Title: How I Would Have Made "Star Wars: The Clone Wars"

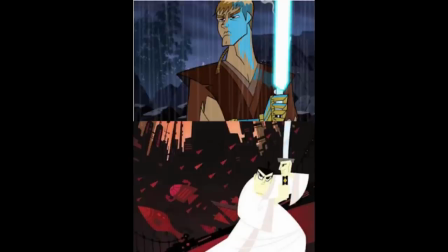4:09 He was able to maintain his art style and still make the cartoon feel like Star Wars.
And so it was kind of important to us to create a style where it spoke true of Star Wars and related to it, but it also had its own visual point of view.
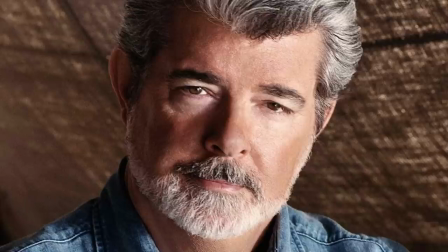4:26 George Lucas really liked the art style in Clone Wars, and as he says here in the featurette, Connecting the Dots, he was looking into moving into that kind of animation, obviously for future projects, so it's safe to say that Genndy's art style was a major influence for the art style in TCW.
The thing that attracted me to it, it has a slight anime feel to it, and I'm very interested in anime,
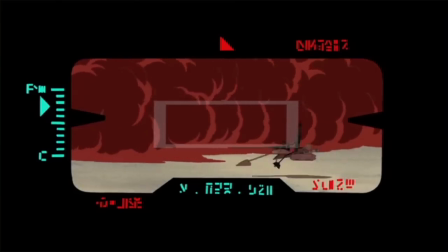4:50 and I was really interested in moving into a kind of animation that was very different from anything we'd done in the past.
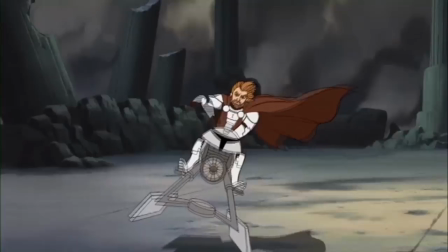4:56 And Gindy is very good at bridging that transition between traditional animation and anime.
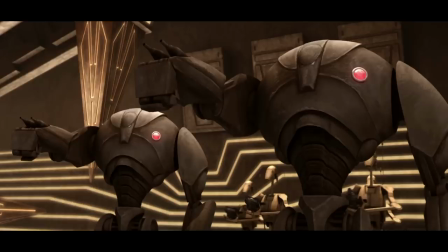5:03 However, as soon as you bring that art style into a 3D medium, it feels less believable and less like Star Wars, and ruins what they're trying to achieve, in my opinion.
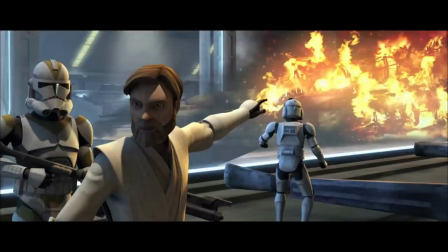5:15 Granted, the CGI does improve as TCW progresses into the later seasons. We see the animation become smoother and the lightsaber duels are less choppy and rigid. However, the cartoon-esque art style applied to the character and vehicle models remain the same,
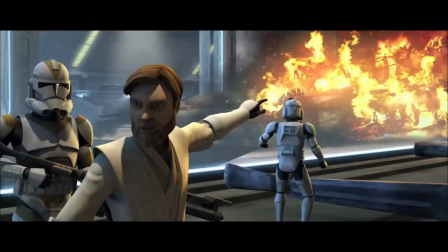5:32 even as the environments and effects are rendered in more realistic style. It creates this conflicting theme between cartoon and realism that just screams, to me at least, we don't have a consistent theme.
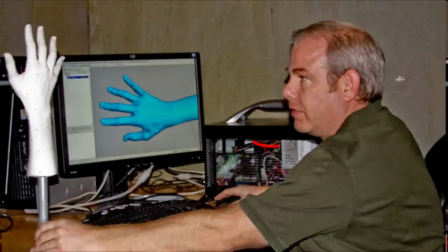5:44 If we must do CGI in our ideal Clone Wars series we're building here, I want to maintain a cohesive theme. I'd also like something more realistic in style. And what really interests me is the cinematic trailers for the Star Wars The Old Republic MMO.
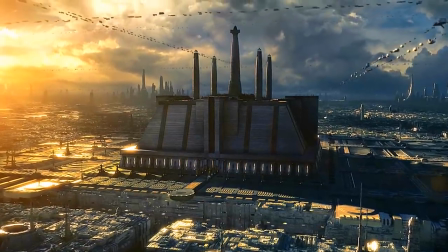6:04 In 2011, we were blessed with this amazing CGI cinematic
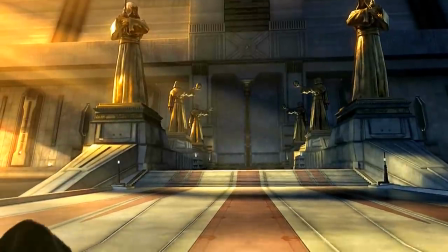6:09 Deceived trailer for the upcoming BioWare MMO Star Wars The Old Republic.
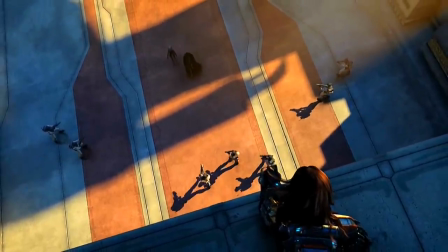6:15 And after that, more trailers ensued, causing a severe case of gaping mouth amongst my friends and I in the lunchroom of my local high school.
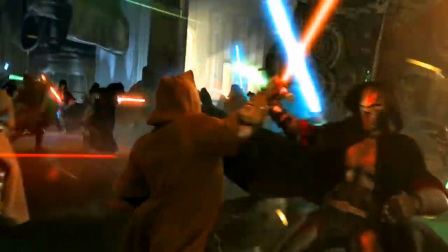6:23 The amazing thing is, the CGI was so well done that it arguably still holds up today.
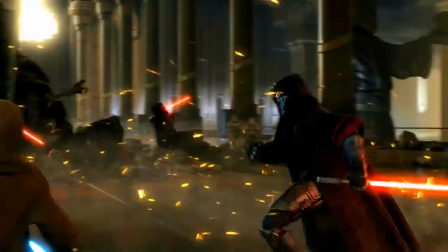6:30 Disappointingly, the actual game didn't end up looking anything like the trailers, but I still love the trailers to death.
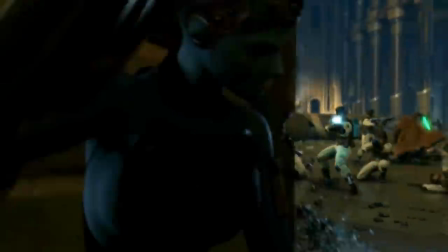6:36 And that's what I'd like to do for our fantasy Clone Wars series here.
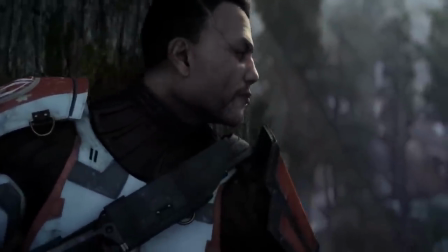6:43 I could go on about how smooth the animations were, and the realistic facial features on the characters,
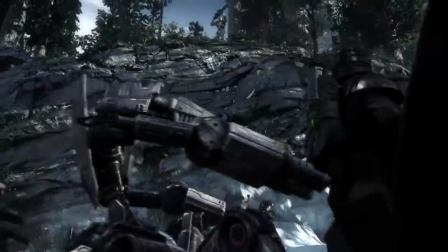6:49 and the lightsaber choreography, but I think the clips that I've been playing from the trailers while I've been sitting here blabbing speak for themselves,
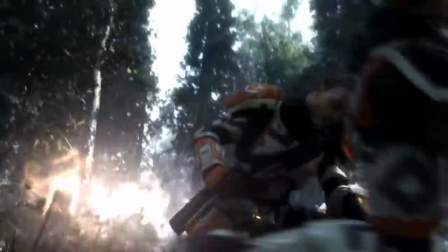6:57 and make a strong enough case on their own for why this should be the art style we use in our series.
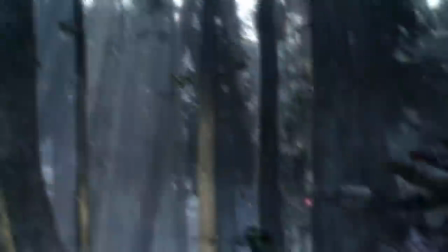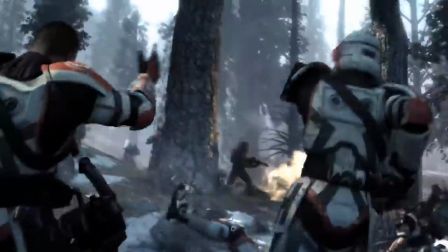With our art style now established, we can move into what the setting will be for our Ultimate Clone Wars series. Apart from the obvious physical setting of our Clone Wars TV show, which is of course the Star Wars galaxy and the established locations within it, as well as whatever new locations we can imagine,
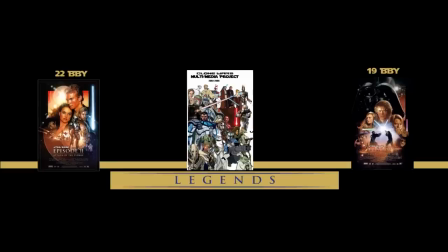7:32 I think it's important that we establish just what exactly the span of the series is. We have 3+ years of galactic history to work with after all. Like with the art style problem,
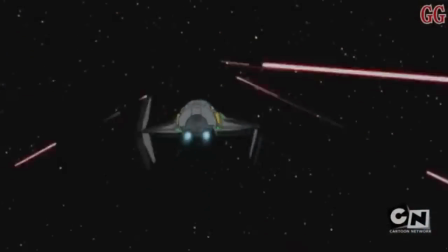7:44 one of the problems with TCW is that it was originally meant to tie into the original Clone Wars series,
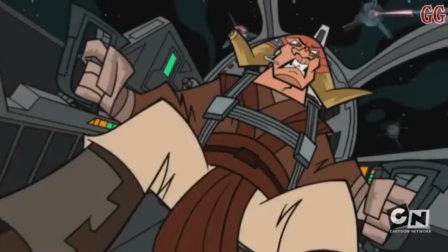7:51 more specifically during a time gap of a couple months before the war's end,
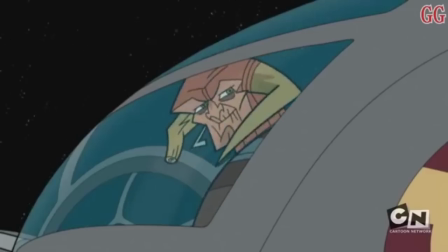7:56 between Anakin's knighting in Chapter 21 and his mission to Nelvan in Chapter 22,
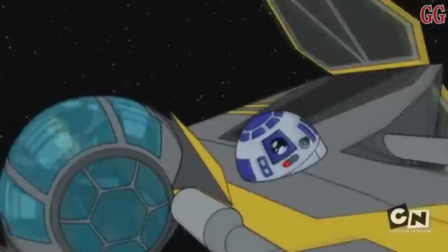8:02 represented in the OG Clone Wars series by a brief montage of Anakin being heroic.